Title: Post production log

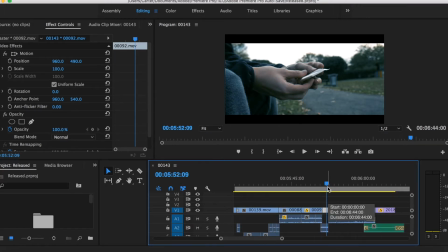[20:38]
So all these close-ups and on the bag and Noah I felt created a lot of pressure on him, and therefore created narrative.
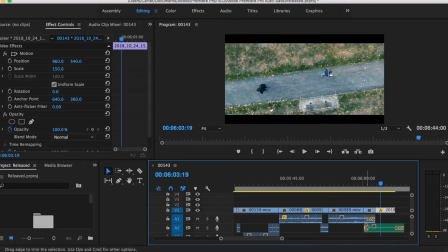[20:46]
Here I used the audio I recorded on the day and added in the wind ambience at the end, as it is a lot quieter than the audio just before.
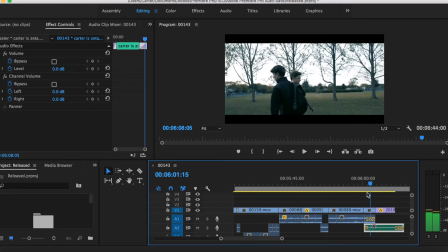[20:55]
So I thought it makes it more dramatic, the scene more dramatic, because it's really loud and it slowly dies down.
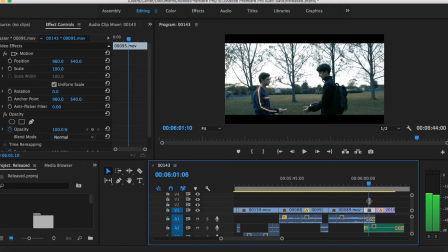[21:04]
Because we know Noah has gone through with what he has done. He's completely gone through with it now, and yeah, I
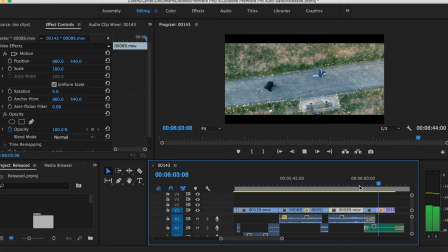[21:15]
played this audio just before the bird's eye view clip started, and then added cross dissolve so it fades in.
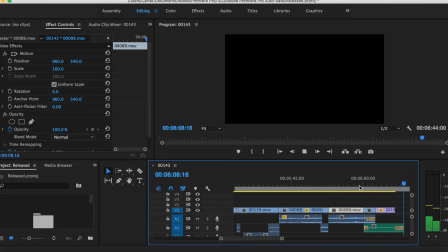[21:21]
It seems a lot smoother when playing it back.
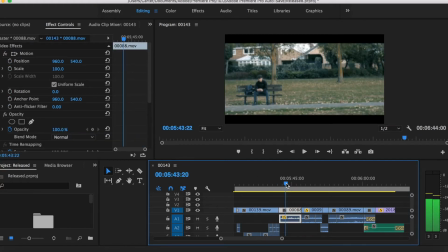[21:25]
Otherwise, it would just really loud audio, then it would cut and it would be a lot quieter and it wouldn't sound that smooth, and it could catch all the audience off guard.
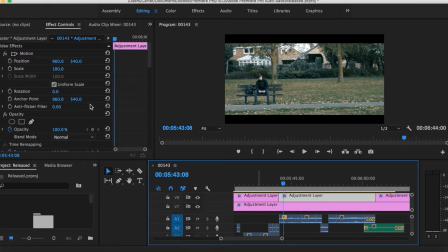[21:34]
Finally, on the first shot, I created my own pull focus. To do this, I keyframed the sharpness and set it to -100, then went forward a few frames and set it back to 100, making it seem as if the focus was being pulled onto Noah.
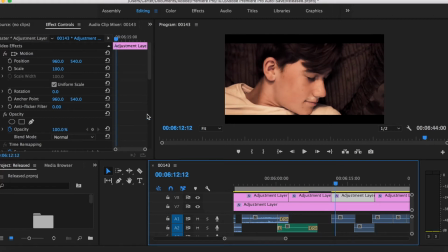[21:52]
Here I use the SL Bleach NDR preset and set the intensity to 120.7. This is because it gives the shot a lot darker look and sets the tone for the scene, as we know the guy's dead and how it all happened.
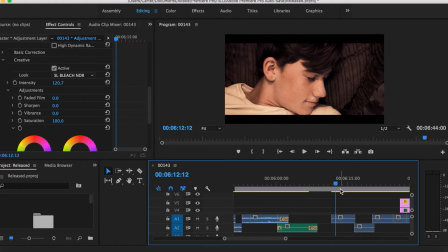[22:05]
On the last shot I used another black and white adjustment layer and created my vignette just like the beginning in the flashback, just to show how this is the end of the flashback.
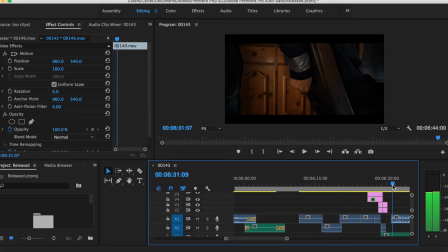[22:13]
I used exactly the same as I did when I did the very first flashbacks.
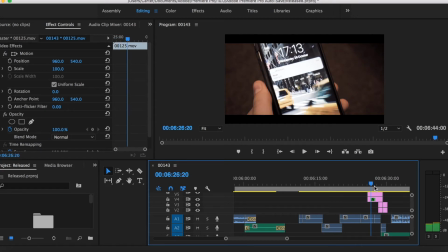[22:19]
It shows that this is the beginning and the end of it all, and I felt it was just more effective, because if I changed it, it would have, the audience might not have known,
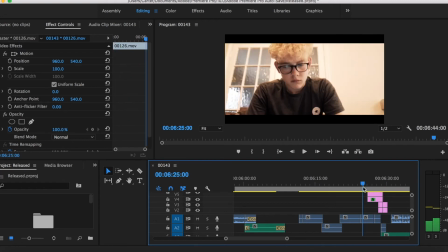[22:28]
and it might not have been as clear. Here there wasn't much to maintain, because I was only showing short clips around the room
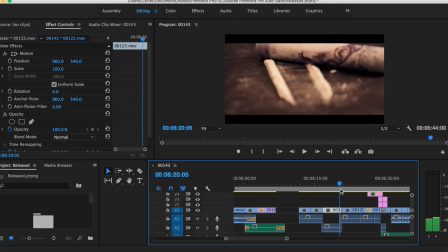[22:36]
to show exactly what led to his death, and that Noah had something to do with it. And as he was never moving, there wasn't much to maintain. The only thing I did maintain was when
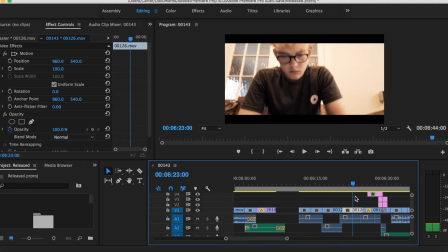[22:48]
Louis, we see a shot of the father, and he was holding his phone with one hand. I made sure I used the clip where he was holding it with one hand, and then cut to the next shot where he's still holding it with the phone with one hand. Here I created narrative by using close-ups so the audience can interpret themselves what has happened,
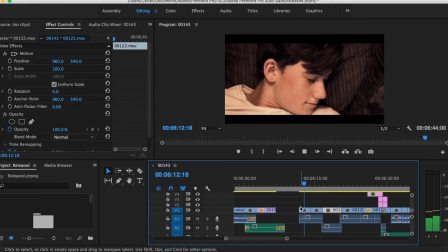[23:07]
and then use a low-angle shot so the audience can see the father is angry.
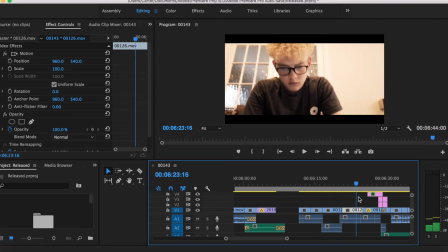[23:11]
Then a shot of the phone which explains to us why he's angry and how he knows who has done this.
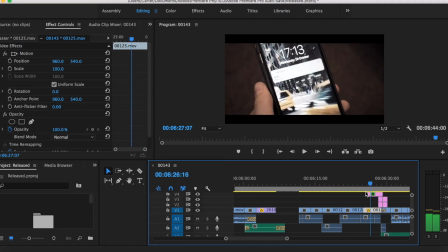[23:19]
Here I used some more of the indoor ambience I recorded and placed it over this scene.
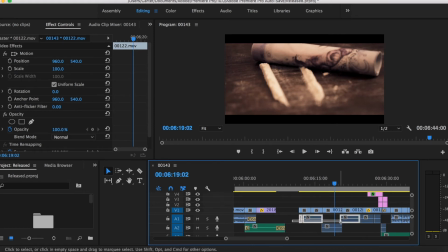[23:25]
Finally, I slowed down the last shot to 70%.
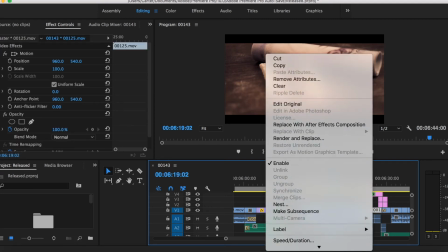[23:29]
To 70% of its speed, which gives the audience more time to look at what is on the screen, the phone screen.
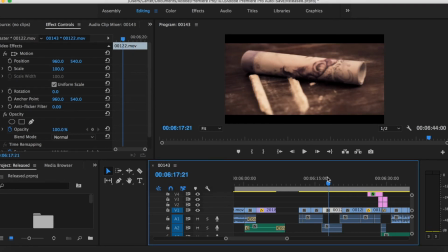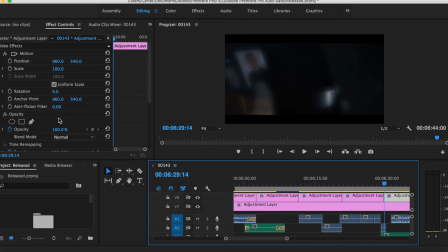[23:41]
Here I used the same preset and set colour settings as I did at the very beginning of the movie or the film, because nothing would have changed, as the flashback didn't take up any time, and it's just so we can see what happened. So this scene takes place straight after the beginning scene.
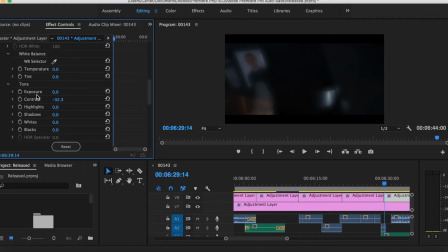[23:59]
And then when Elliot breaks, I maintain continuity by this.
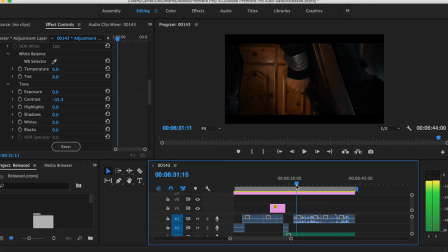[24:05]
So when Elliot breaks from the duct tape, he has his hands out quite wide. So when I put the next clip in, I made sure his hands were also out quite wide. Then on the last shot, I edited it so he still has his hands on the door, as he would never have taken them off, because we constantly see the door shaking.
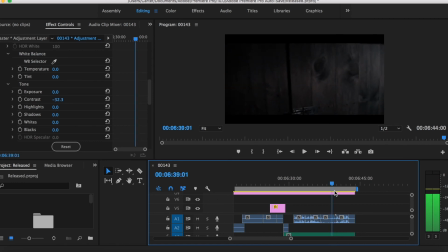[24:22]
So I made sure he always had his hands on, then he took them off, and then we can see the final reveal. Here I created narrative by using quick pace shots to show how Noah's getting somewhere and breaking free,
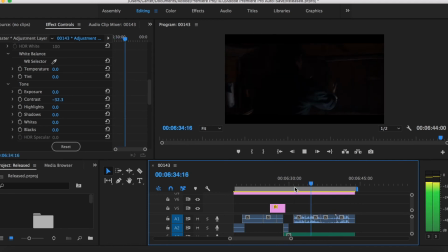[24:33]
then slowing it down to show how he has another problem, then finally leaving it on a cliffhanger for the audience to decide what happens next.